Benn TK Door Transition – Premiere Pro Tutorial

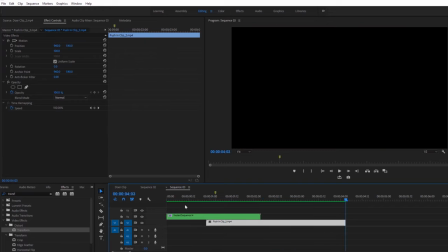It looks good, but I wanna make it better, so I wanna delete some extra portion from this video.
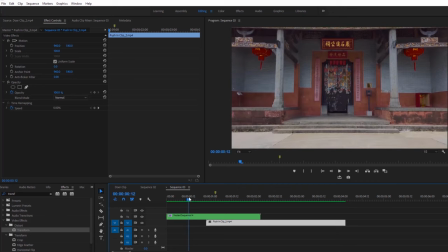So let's find out the right point to make a cut. I think this point is the right point, so I'm gonna take the razor tool and make a cut here and delete this extra unnecessary portion.
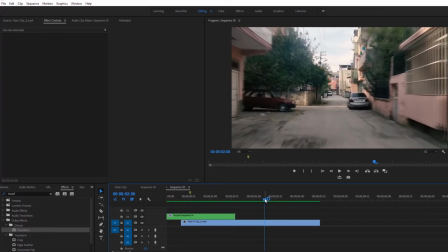So I'm gonna do it same thing here and delete this extra portion that we will not use. Now I'll show the variation, what would happen if I didn't customize the curve line.
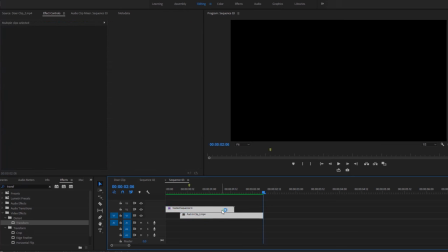Now I'm gonna highlight both of the clips and drag them to the right by holding down the Alt key on the keyboard to make them duplicate.
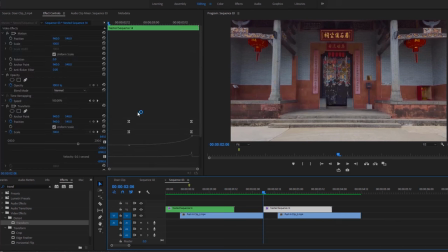Now select this video layer, go to the effects and make the beginning keyframes ease out and ending keyframes ease in.
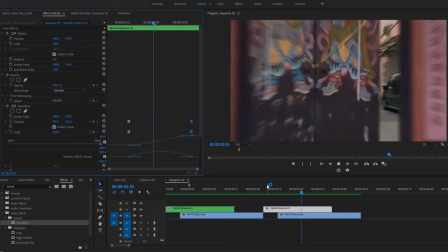Now we can play the video. If you pay attention carefully, you'll notice the variation in both animations.
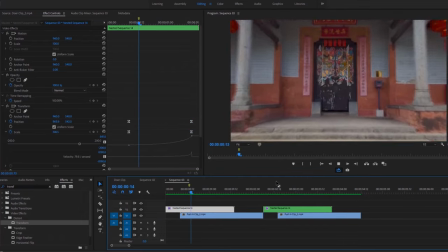In the first animation, it is going forward through the opening door so smoothly because I customized the velocity. And in the second animation, it increases the speed instant where I only did ease out and ease in, which doesn't look smooth.
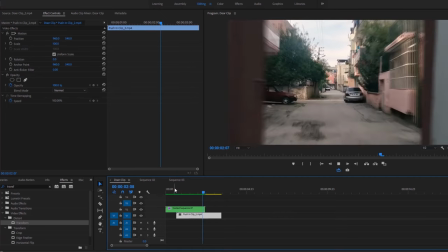Now we are at the end part of the tutorial. In this portion, I'm gonna show you how we can reverse the animation.
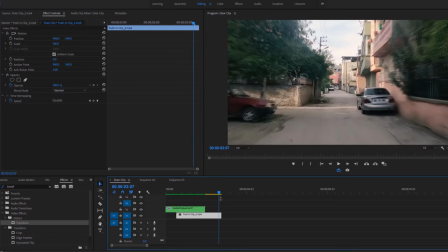To reverse this video, you have to select the all footage, then right click any of the selected footage and select next, then hit OK.
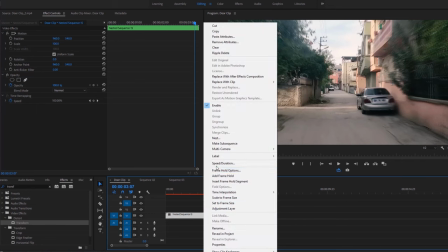After that, again right click on this footage, go to the speed and duration, then click on reverse speed, then hit OK.
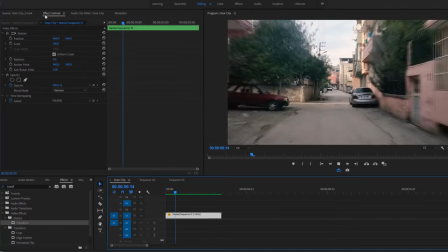Now render the video for preview. I hope guys you really enjoyed this tutorial.
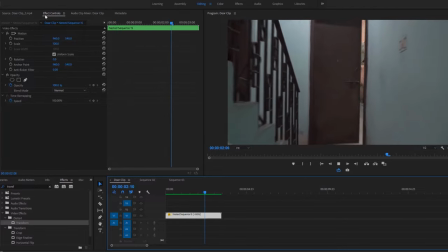I try my best to make you understand everything in detail, how to make this kind of interesting transition.
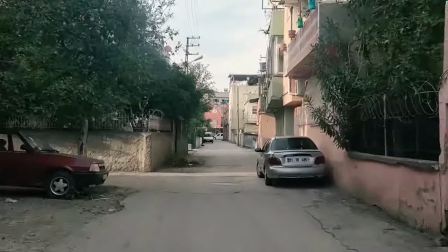You can watch my other interesting tutorials on my channel. I'll be back in the next tutorial.
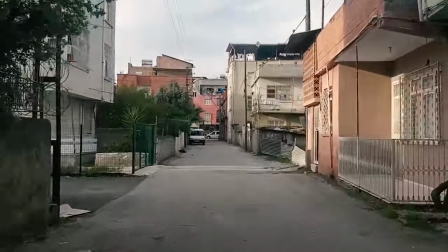Till then, goodbye.